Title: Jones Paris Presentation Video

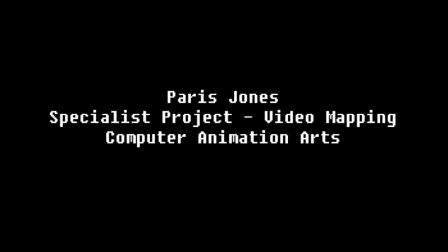0:00 Hiya. In this video, I'm going to present my findings into my research into video mapping, as well as my processes and eventual results.
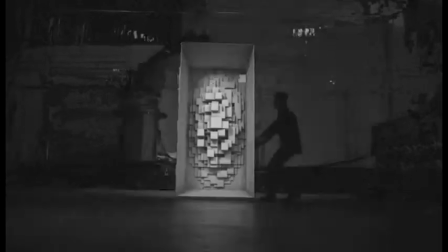0:07 So, what is projection mapping? Projection mapping, otherwise known as video mapping, light mapping, or occasionally even augmented reality,
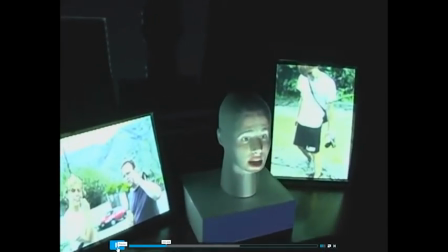0:14 is a form of projection technology where real-world objects are turned into display surfaces for video projection.
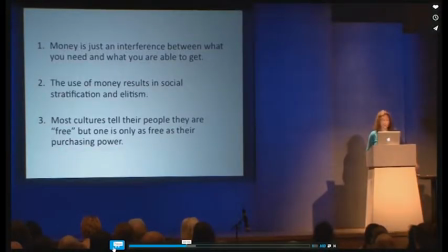0:20 So, in its most simple form, it's your standard rectangle onto a wall, so similar to in the classroom or the lecture hall.
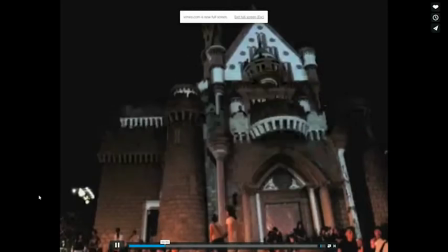0:28 But more complexly, it can be used on organic shapes, architecture, and moving objects.
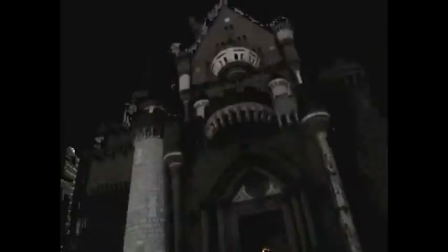0:34 A valid question is, why am I interested in video mapping? I mean, why should you even use it?
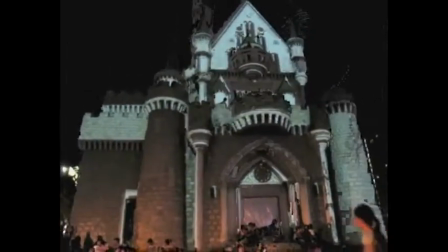0:39 People have asked me why I've taken this particular and specific interest in video mapping, when what you will be projecting from Maya or Photoshop is technically already finished.
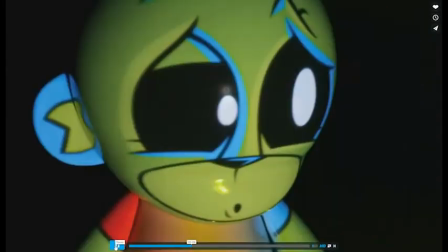0:48 It's done. Move on to your next piece, they say.
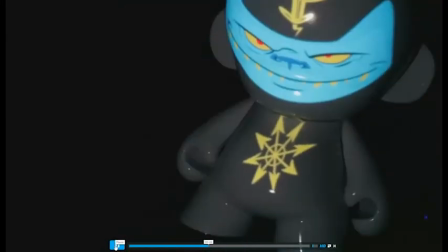0:51 But I, as well as many other artists, agree that video mapping lends a certain quality, if you will, to the finished piece.
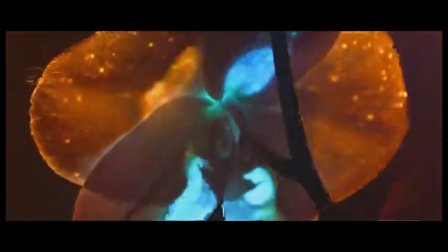0:58 It enhances your piece. It can make the already beautiful more beautiful,
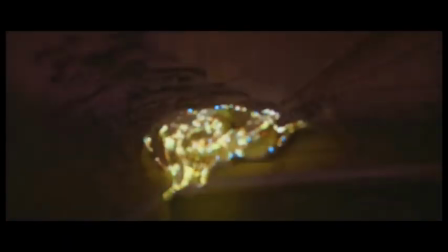1:04 and it allows for optical illusions of depth,
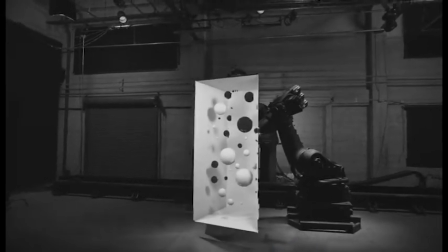1:07 as well as lending itself to the creation of the fantastical and surreal, a live action sort of magic realism,
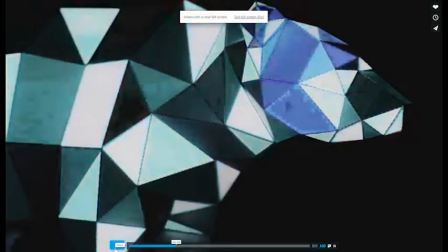1:13 if you will. It also plays with the concept that film is just a rectangle on the wall, and it's awfully cool.
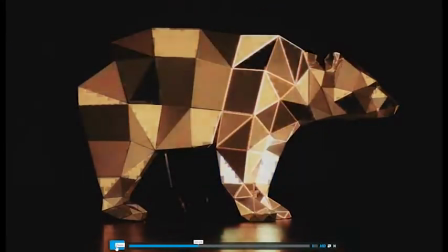1:21 So I started my research by investigating what other artists created prior to me, several pieces of which I've already been displaying to you. I then went and ferreted out some literature written on the subject, and whilst I found plenty on the history of video mapping,
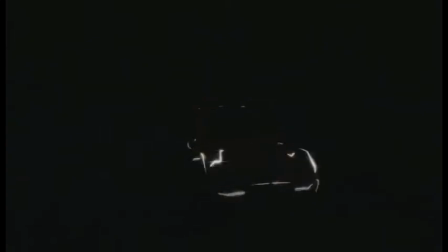1:35 as well as the effect on target audiences and the popularity with advertisers,
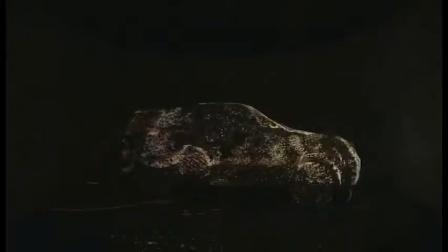1:40 I found specifics about the mechanics of creating work for projection limited, and therefore a lot of my conclusions are self-discovered.
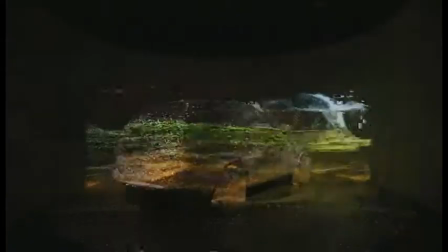1:47 This limitation required me to create small samples of video mapping rather than one finished piece.
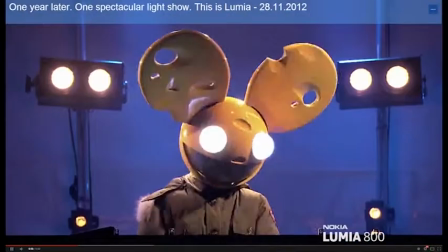1:52 So, firstly, I decided to go with projection in its most simple form, a basic illusion of depth achieved by projecting a flat rectangle onto the wall.
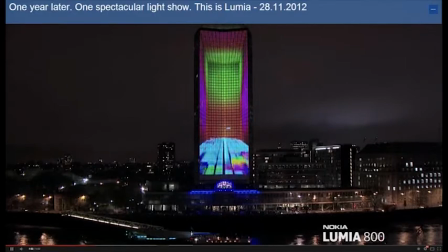1:59 Inspired by the stylized graphics of this video by deadmau5, I modelled a skull in ZBrush and Maya and textured it in Photoshop.
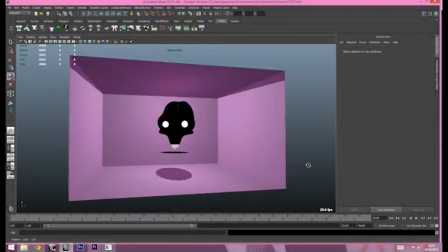2:06 To create the illusion of depth from the digital camera that the box recedes, I had to shrink the back face of the box, as you can see here.
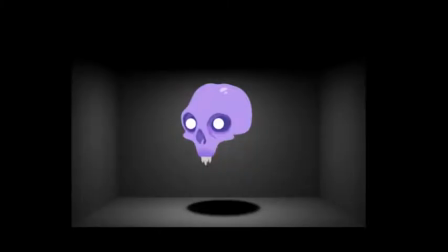2:14 Originally, the piece was very flat, as you can see in this render. The skull has no lighting information, and the wall is also very dark. Black is the absence of light, and therefore will not be projected, or at least will be very dim.
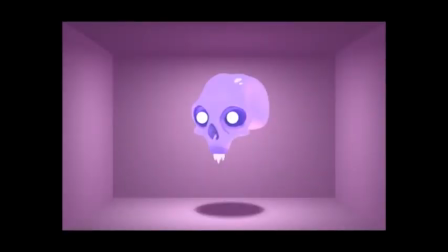2:25 So I added lighting on both the background and skull, and a much more interesting piece was created.
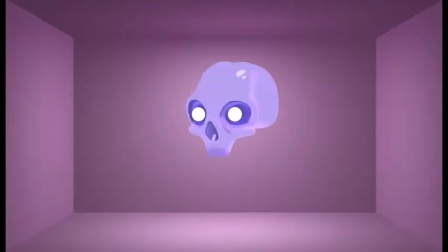2:30 This piece seems like it has depth. I retained the flat stylized look by using AO shaders on the skull, and using light linking, only having one of the lights effective.
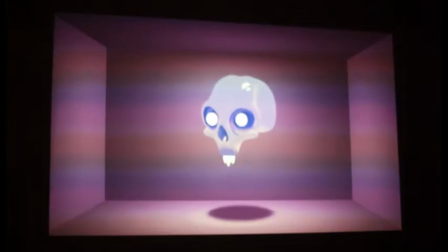2:40 This piece worked well, I thought, when projected. The illusion of depth within the wall was created, although it would have been more convincing had I been able to consume all of the wall. Unfortunately, this is a limitation of the projector.
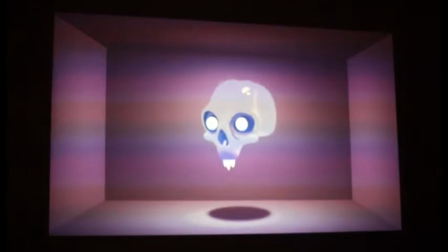2:51 The scan lines you see here are a result of the differing frame rates of the projector and the camera, and are again, unfortunately, not able to be changed.
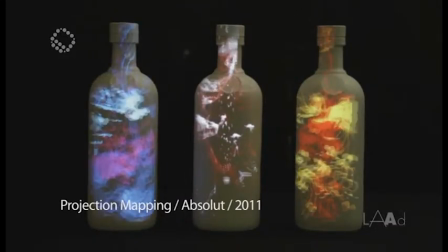2:59 For my second sample, I wanted to try projection onto a non-flat object, a relief projection. Here, inspired by the video scintillation and the idea of enhancing something,
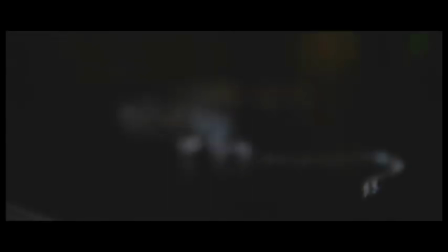3:09 it struck me to enhance a fox skull that I own by projecting life back upon it.
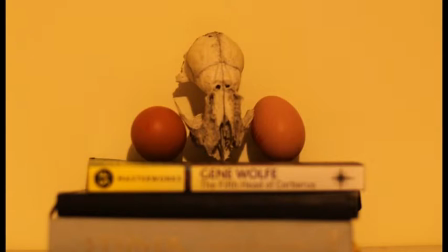3:14 Rather than model a fox, of which it would only be the texture that would be projected,
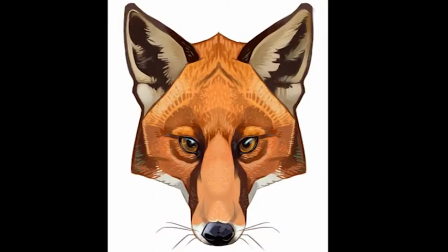3:18 as geometry is already there in real life, I did an illustration in Photoshop, which I then hollowed out to match my skull.
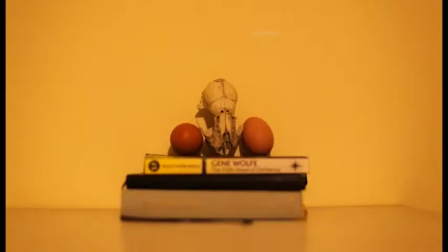3:25 I had the idea to use eggs as proxies for eyes, so within Maya I procedurally created a pair of eyes using a ramp and a noise shader.
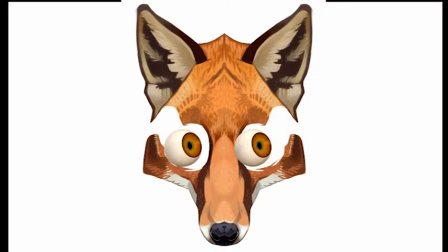3:34 As you can see in rigging them, I have misplaced the pivot, and so the rotation is unnatural.
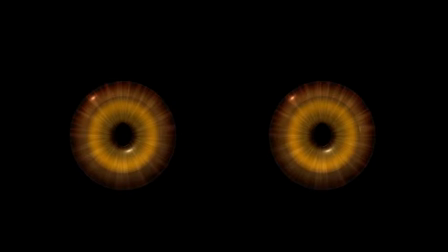3:38 I went through another version of eyes before settling on a hand-painted pair which matched my illustration, and correcting the rigging.
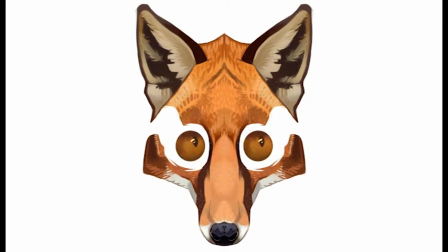3:45 I created two digital mock-ups, as you can see here, of the final piece before projecting.
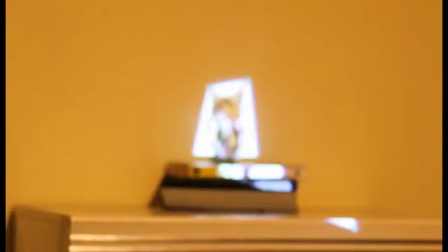3:51 The projection was entirely unsuccessful, as you can see. I did not take into account how small the fox skull is.
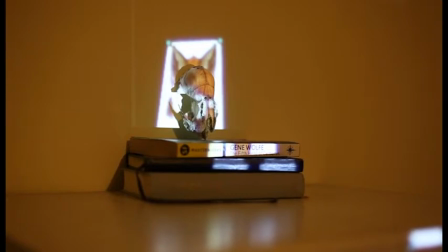3:57 It's about the length of my hand, which is probably about just under a foot, maybe, I don't know.
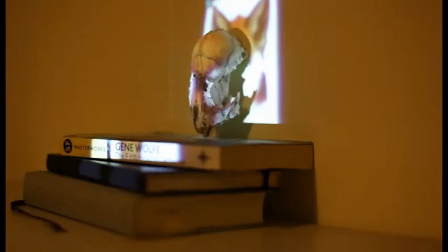4:04 And so from a distance, only 100 pixels or so of the projection are covering the skull, not nearly enough to get any sort of clarity.
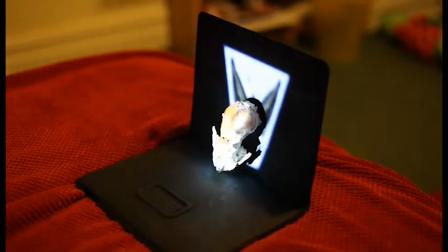4:11 In a close quarters setup, the projection is unfocused. The projector I'm using is simply not designed for this distance. I was very disheartened by this result, but it helped inform my next sample, where I evidently had to go big or go home.
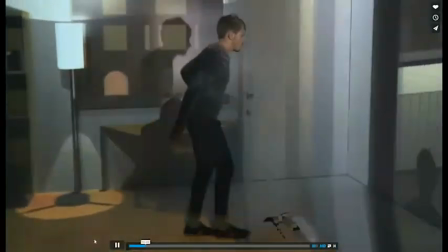4:25 In my final sample, I wanted to have another try at enhancing the quality of something.
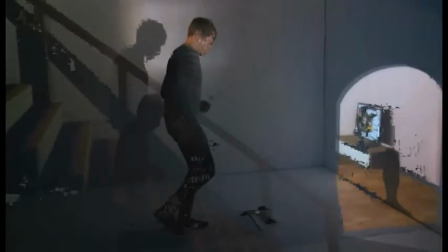4:30 Here, I chose to use a person as my model.
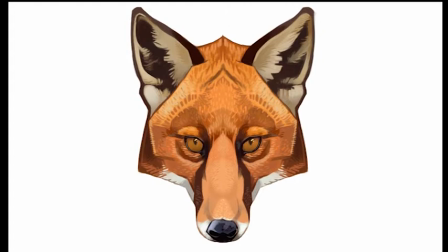4:32 Many people commented that the effect of the fox was unsettling or creepy, so in the same vein I wanted to enhance the person to become unsettling.
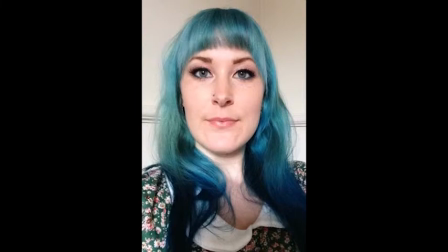4:40 I took a photo of my would-be model, and then using it as a base, painted over her using sick, bruised pastel colours and erasing and enhancing features of the face.
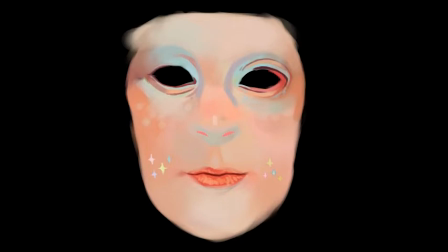4:49 This forms a mask. In tandem, I also wanted to create a pair of tights for her.
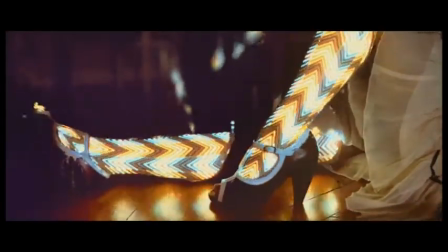4:55 I was very unsure of how to approach this. I knew I wanted the tights to shift and animate,
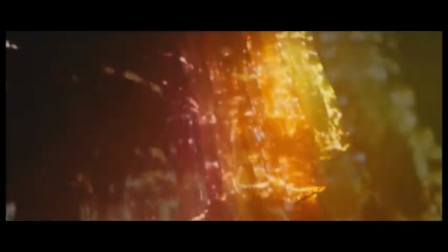5:00 but doing so by hand would prove to be very time inefficient.
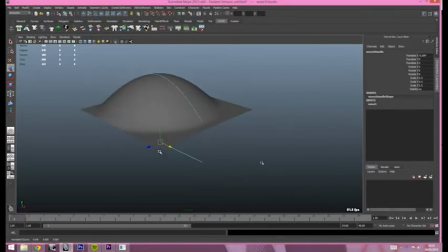5:04 I first experimented with flat planes and Maya deformers, but these results were ultimately too smooth and pretty. It occurred to me to use Encloth. I did a quick motion test and was pleased with the results.
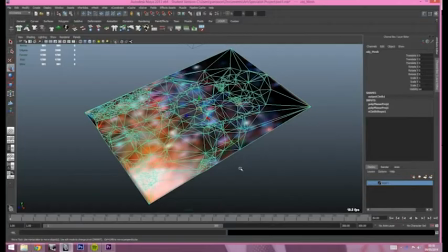5:16 To create a more jagged and random look, I used an irregularly generated mesh. I obtained this mesh via use of an open source program called DMesh,
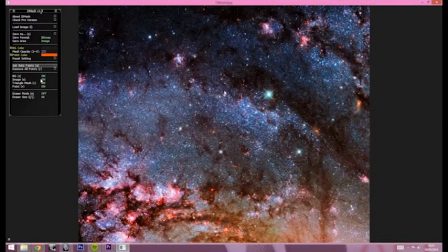5:24 which auto-triangulates images for you and has the potential to export them as OBJs.
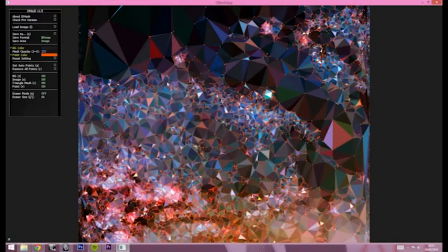5:29 This is how I also generated the texture, which I then applied to the mesh.
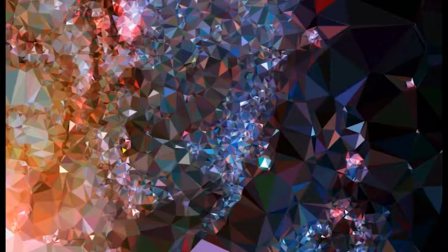5:33 Afterwards, it was a case of using spheres and prisms as passive colliders while playing with settings until I got a look I was pleased with.
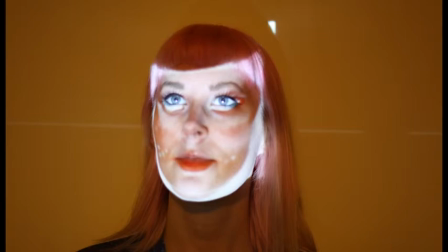5:40 The image of the face was extremely difficult to line up with my real model's face. Here you can see me in the process of attempting to match it.
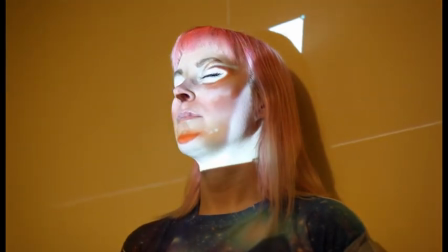5:47 I'm also limited in showing you the results somewhat, as the projection is most successful from the direct front, where the projector is,
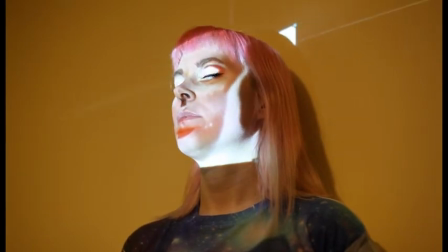5:53 but of course my camera and tripod would be in the way of the light then. I did achieve genuinely scary and spooky results though,
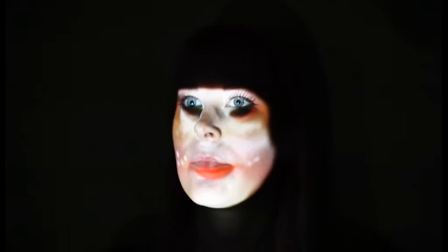5:59 as you can see from these photos. It's unfortunate that the colours became somewhat washed out, and in the future I could learn to account for this by oversaturating my media.
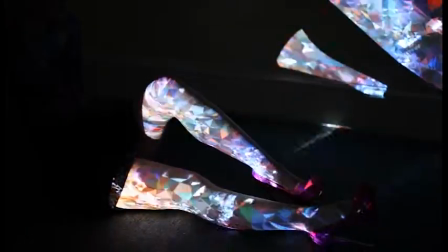6:08 The tights I feel are very successful.
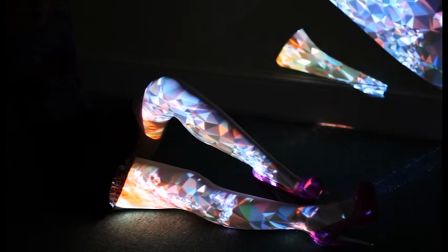6:10 They have an ooh and ah look to them, as well as an unsettling and a natural quality of motion to them, which looks surreal projected onto a pair of legs.
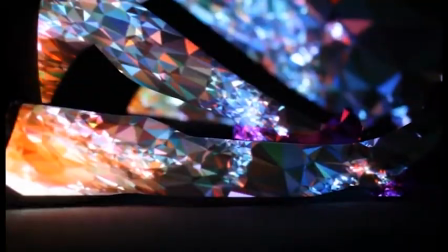6:18 It is a shame that the projection overflows from her legs onto her shoes, the floor and the wall,
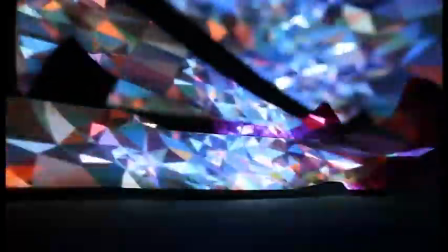6:22 but this is a limitation of the free source video mapping software I'm using, Facade Signage.
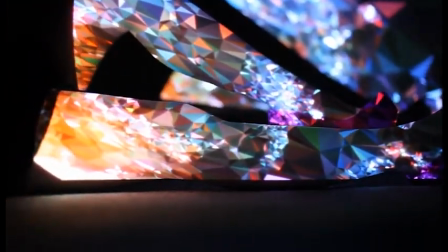6:27 Having never attempted video mapping and approaching it very blindly, I am pleased with several of my outcomes.
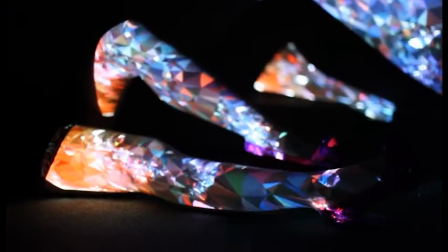6:32 There is of course room for improvement, but these samples have informed me and will be extremely informative to my future undertakings with projection mapping.
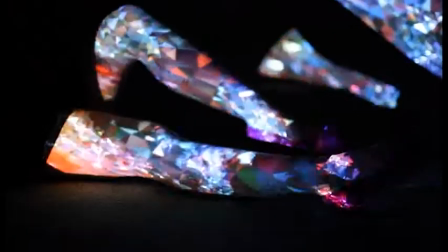6:41 I must create work specific to the generous projection that is available to me, now that I understand its limitations concerning size and colour.
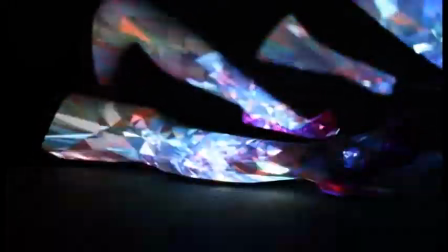6:48 Another limitation I must adhere to now that I realise it exists is my inability to map to organic objects with my current software.
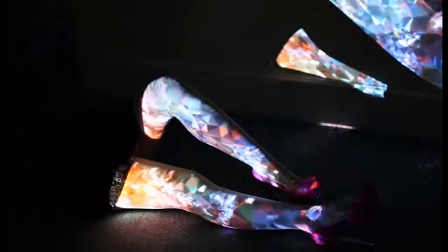6:56 Making the most of planar objects would be essential in future endeavours.
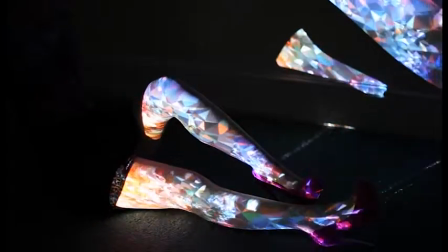7:00 Overall, this project has been an extremely valuable learning experience from which I have gained a wealth of experience and information.
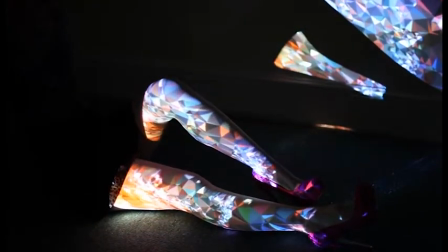7:06 I have attempted and learned new aspects of modelling, animation, rigging, texturing, lighting, rendering, dynamics, simulation, camera work and video mapping.
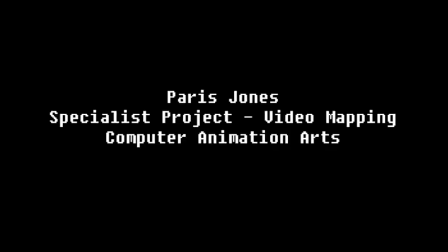7:15 I look forward to using video mapping in the future and making full use of the medium. With its ability to perform optical illusions, create surreal experiences for the audience and enhance the already existing.